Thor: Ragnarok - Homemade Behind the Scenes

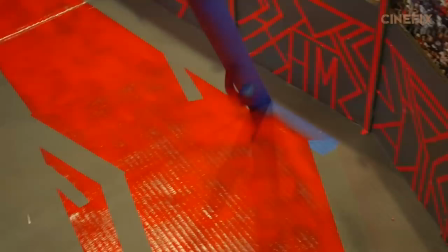I had crowd shots that I printed out from the internet that I put in the space where the fans go and we have an arena.
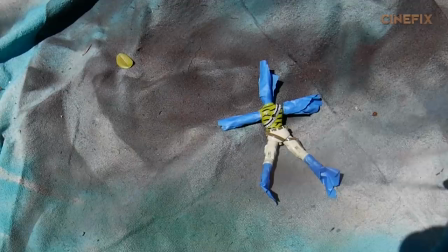I couldn't do all the Thor shots, we needed a miniature. So I took a G.I.
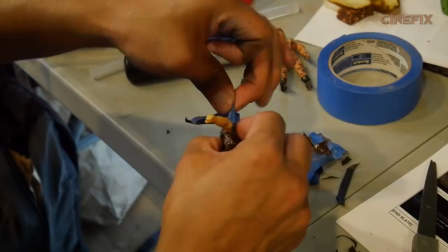Joe and gave him a Thor costume.
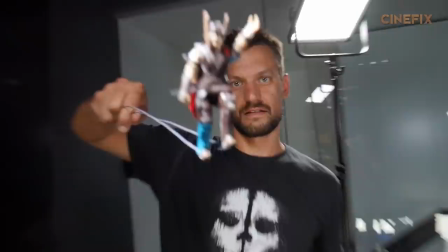This is a mustachioed Thor, but you really don't ever see mini Thor from the front, so I'm gonna let it slide.
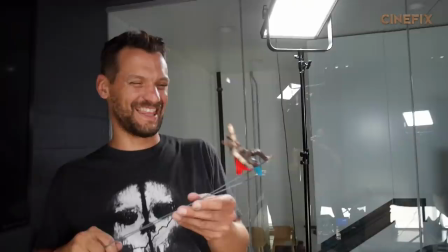Mark, stop playing with yourself. Because he plays Thor.
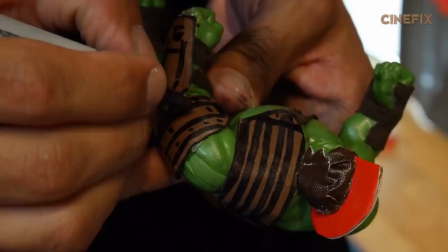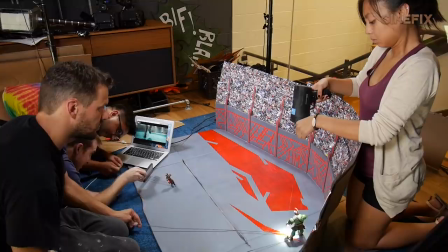We attached wires to our miniatures so that we could move them around, and we got some help using flashlights to simulate the spotlights.
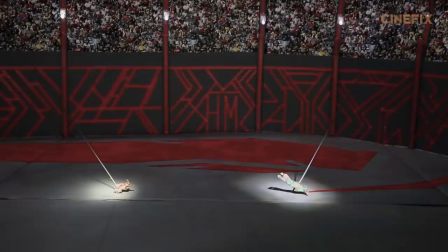Smash! For one shot, we made an even tinier version of Hulk and Thor out of paper. Then it was on to the life-size arena shots.
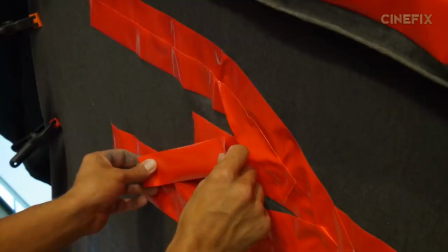In order to get the background for Thor's shots, I put up a bunch of bed sheets and then used red duct tape to make the details.
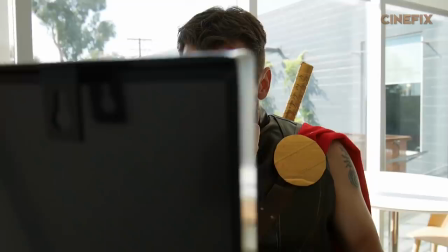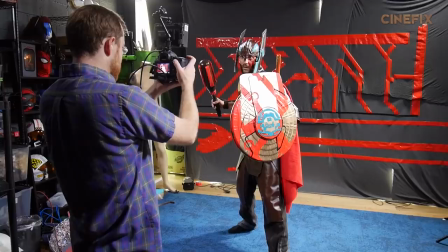So, I have my costume that I made for Costume Squad, rocking the whole thing.
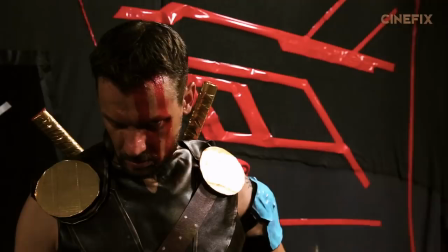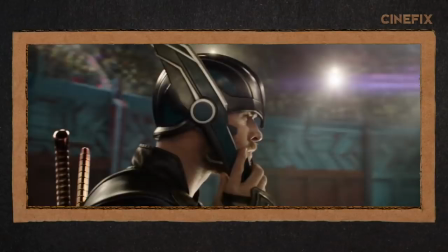There's a really quick moving shot of Thor in the arena where he's flipping his little helmet wings down.
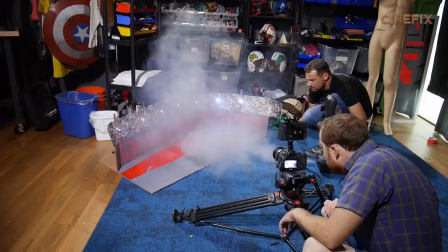In order to create this effect, we used rear projection, which is actually an old Hollywood technique where we shot part of the interior of the arena,
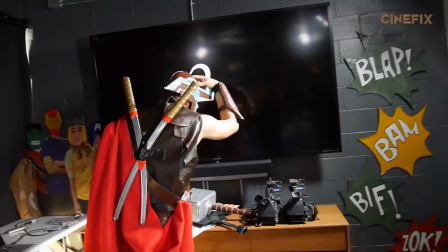put it on a television, and then I stood in front of the television and moved to simulate the camera.
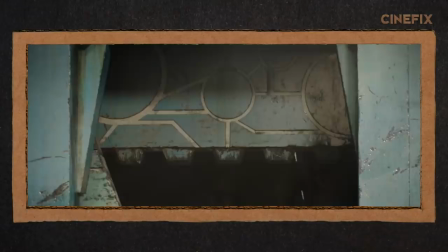We're lucky enough to have a humongous giant TV here in the office. If you wanted to recreate this shot, you could stand closer to a smaller TV or use a projector. In my favorite shot of the entire trailer, the Hulk busts through a gate going into the arena.
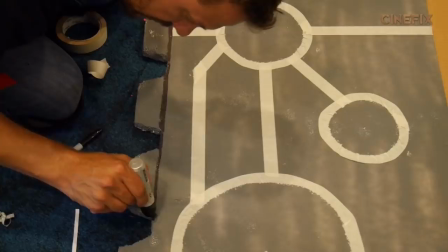I built the whole thing out of cardboard, added some details with some masking tape. I made two different big giant doors.
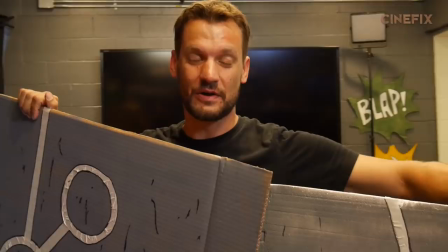One is made out of foam so that the Hulk can destroy it. And in case we don't get it in one shot, I made a cardboard wand that we can use over and over again.
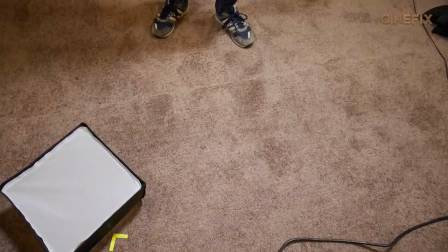And if you go like this, they're big teeth. Playing the Hulk today, we have our lovely John Tomlinson. You ready for this? Are you ready for this? You scared the crap out of him. While his personality is Hulk size, his body was a bit smaller than we needed it to be.
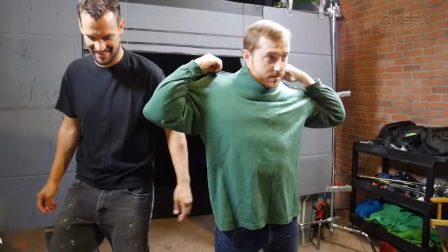So we put on this really cool muscle shirt, and we put on a green turtleneck over that, which really made him look a lot larger.
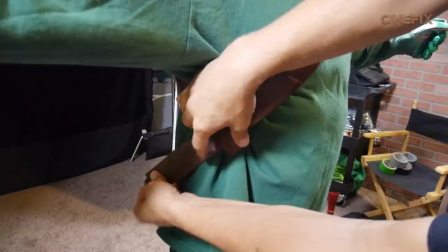I made some armor out of cardboard.
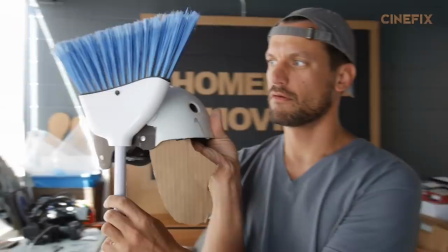I actually feel like Martin Sheen in Apocalypse Now. I made the helmet out of an old bike helmet and a broom that we got from the dollar store.
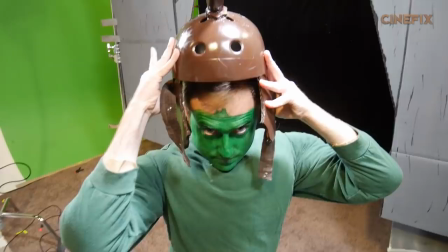Here we go.
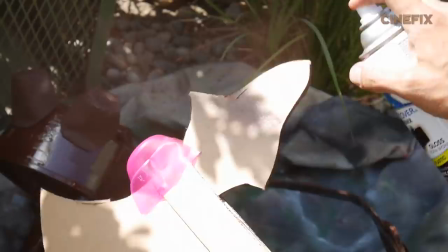That's more like Frankenstein. The Hulk's weapons were primarily made out of cardboard.
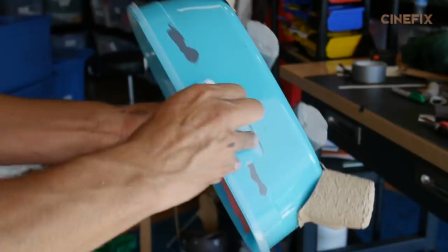He has an axe, but also a hammer. I used some Tupperware and different pieces I had laying around the office.
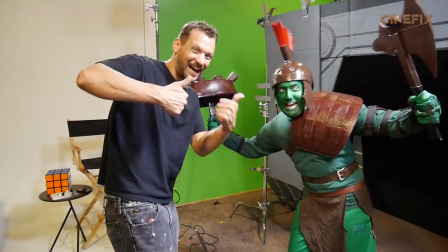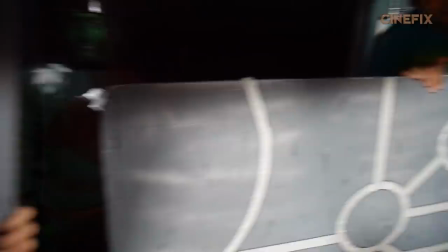In this shot you have two doors. One is moving up, one is moving out. So Angela was moving the outdoor while Avi was moving the up door and then Francesca threw confetti at the camera to simulate the sparks Action and halt! We're supposed to get it in one take but luckily enough he couldn't break it so we got a chance to try it a few times
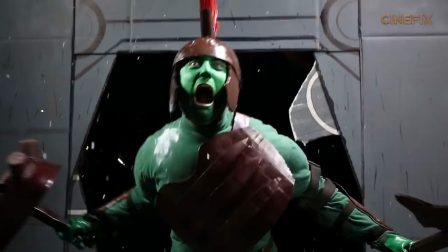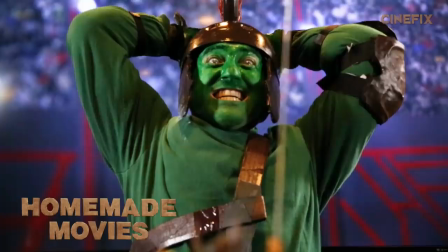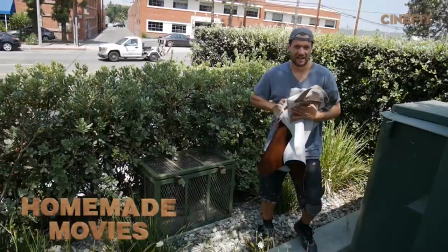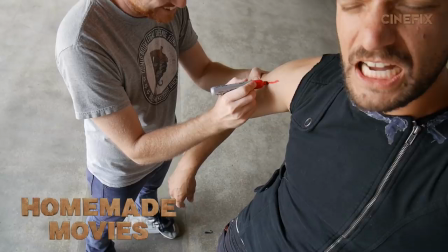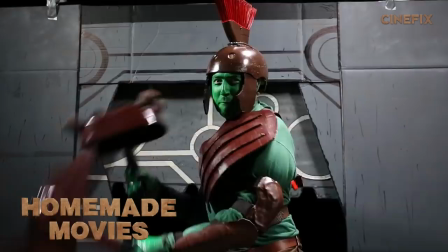Thought it was Holland Motes, my favorite medieval rock band Ha ha ha, nice. That's what you do!
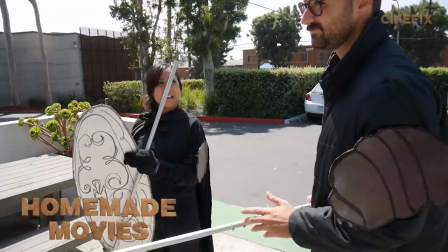Okay, you're gonna go to battle first, and I'm gonna watch you from back there. That's how we're gonna go.
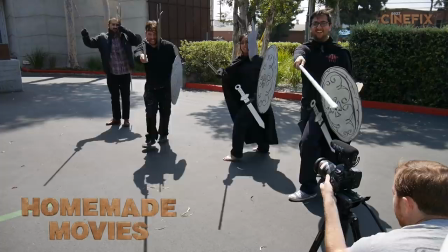Can I ride on a horse?